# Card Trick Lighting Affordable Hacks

Hey guys, Michael Scanzello here with Effortless Magician. I'm going to be breaking down how to light your card trick to look professional. A great lighting, it doesn't cost you a fortune. I'm going to break down my studio light, a little quick hack for that to get better lighting in a small space. Those run you about $33 on Amazon. But if you want to go even lower than that, you can get a clamp light from your local hardware store, and I'll teach you about a dollar store hack for it to make it for less than $20. You get a great studio light. I think actually I like it better than my studio light. I'll also give you a hack on that, less than $20, studio light. I'll give you a free setup, how to get a completely free setup to have the best quality lighting you can have for your card trick, with a huge tip about making any device's video look good. That is all coming up in this video about how to light your card tricks. Hope you enjoy it, hope you get a lot of use out of it. And at the end, remember, there's gonna be a tech guide to break down all the tips in here and some additional tips on sound and your camera and what to wear even for a video.
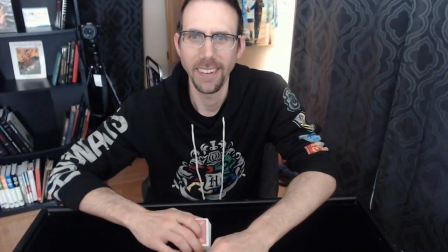So check it out. Okay, so here's the view from my actual Logitech C920 camera.
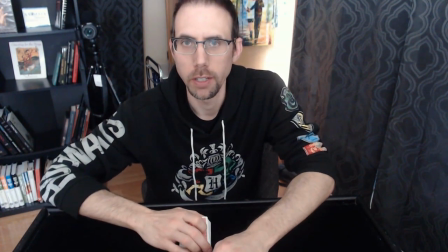I want to show you what that looks like from that point of view. So you can see up here, I have a very bright light.
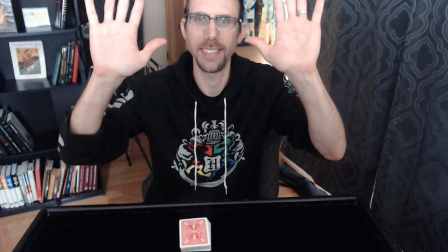You see by my head.
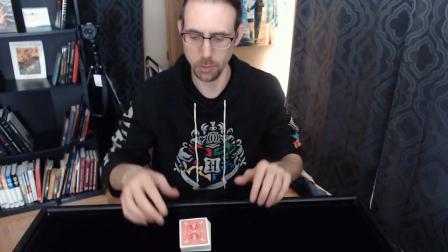And then if we move my hands down, it gets dimmer, less bright down here on my chest where I would show my cards off on my card tricks, especially a card like the Ace of Diamonds.
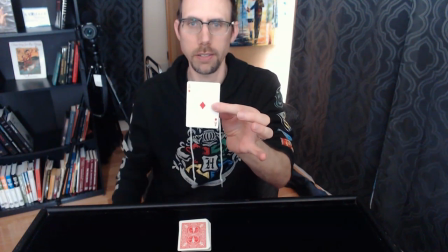You can still see the little indexes in the corner here. Whereas if I was like more up here by my face, it'd be washed out.
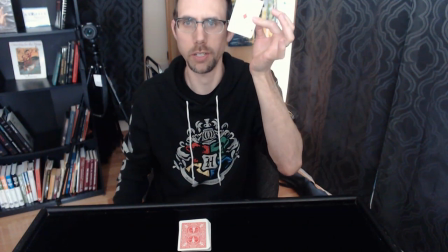See how the top one's kind of washed out. Now the bottom is getting washed out because it's that really super bright light.
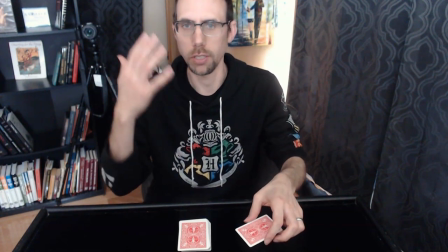But if I had dim light all around me, I would just look like I'm all in the dark. Like if my head was down here, see how I look very dim?
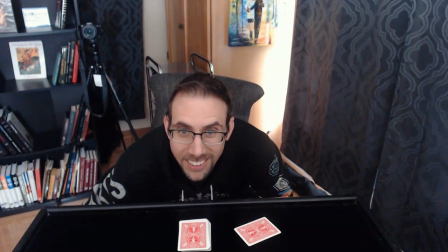My head looks very dim and dark.
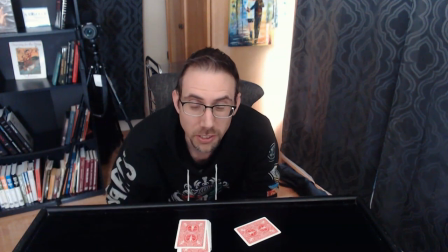So it's sort of okay for a video, but it doesn't look too professional if you're trying to have a good looking video like you see on YouTube and everything.
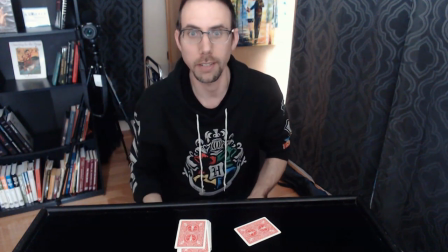But if I have that brighter light that I move my head into now, all of a sudden you can see my face.
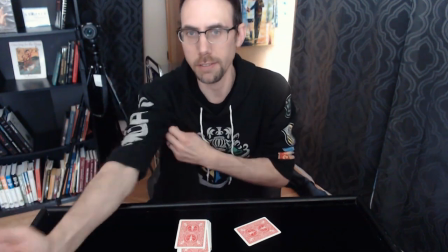There's not less amount of light reflecting off of my face. And you can also see the cards.
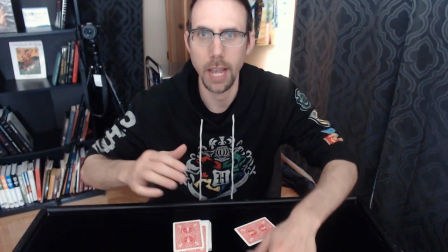So again, it just comes from that having the big monitor I have. It's about a 27-inch monitor.
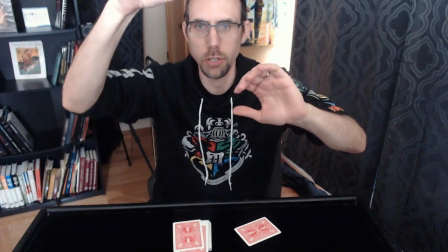The webcam is perched on top of that monitor.
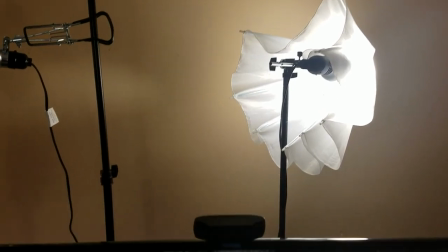And I have a studio light directly behind it, which you'll see in the other view. And about half of the studio light is kind of covered by the back of the monitor.
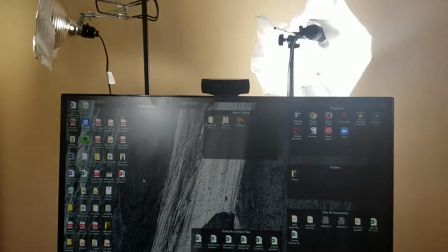So it's just kind of diffusing off the top edge of the monitor, just hitting my face, my facial area, or my forehead, really.
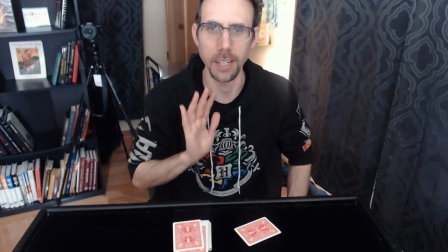And from like here down, it's the darker,
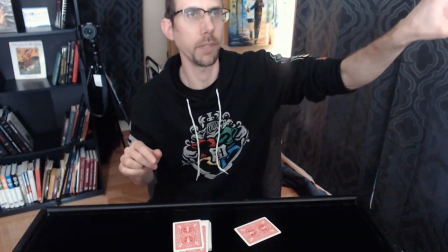dimmer light of just the other studio light that I have, the clamp light, that's pointing at my wall, bouncing off of the side wall I have,
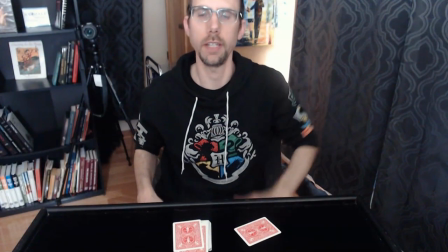which is like a light tan peachish color, bounces off of here, and the studio light kind of bounces off the ceiling, off the side wall as well.
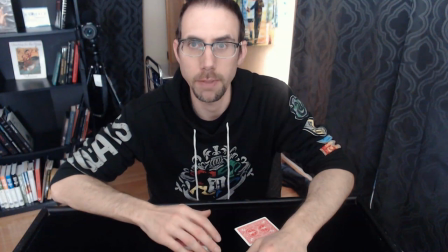So all this diffused light that helps to just give me this nice view where I have enough color and you can see enough of the background as well colored in,
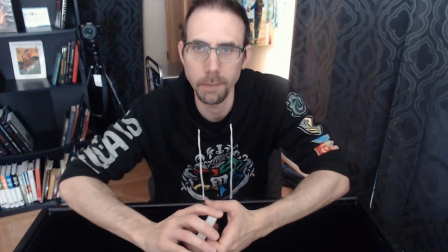especially with the natural light coming in through the window by the painting, that you get a nice view again of the really bright light by my face.
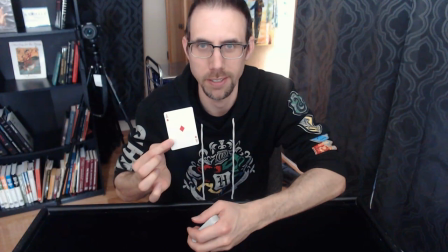Not good for cards, but if you bring it down to chest level, perfect. One is an umbrella studio light back here with the umbrella closed.
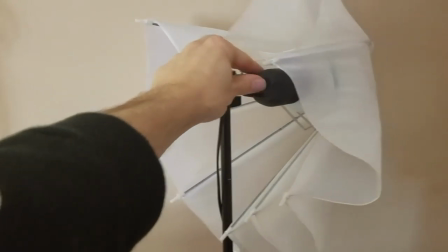I found that gives off a lot less light than with the umbrella open. So there you go. That's less light than with the umbrella open.
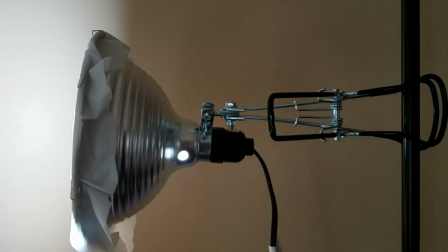So here it is. Here's the clamp light. It's basically, you get these at the hardware store for like $11.
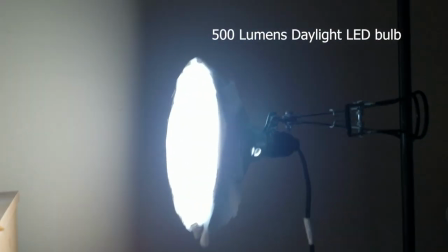It comes with the whole thing. You just have to get a light bulb for it. Get a daylight LED bulb. I took a piece of a dollar store shower curtain, cut it,
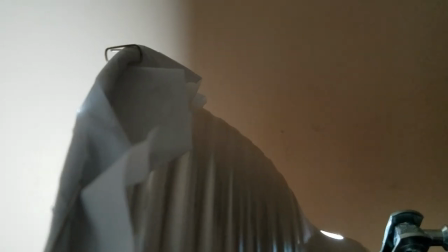and put some paper clips around the clamp light, paper clips around the shower curtain there.
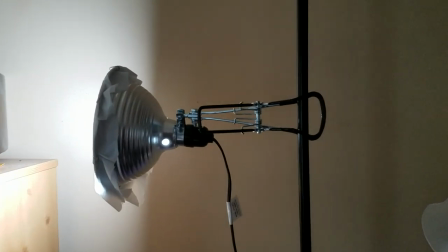And that's it. That costs you, $12 if you count. And then maybe the light bulb is maybe another $4 or $5.
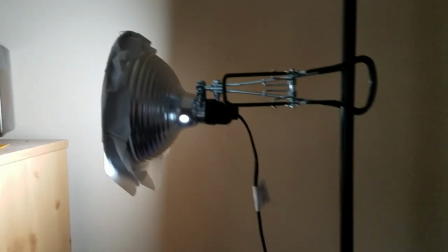So maybe around $20 for the whole entire light. I have a pole that's part of a photo backdrop I got as one of my light kits.
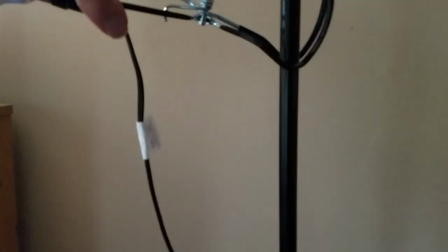But you don't really need that because this clamp thing will clamp onto anything. Even like the edge of a shelf, clamps onto the edge of a shelf.
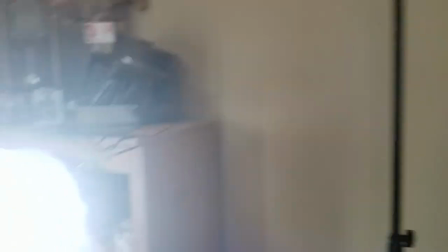It's just getting the right placement for it to where it's placed, where it's kind of directly in front of you,
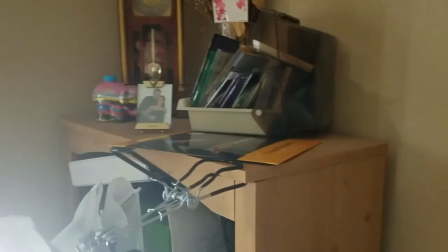directly behind the webcam to have the best light possible.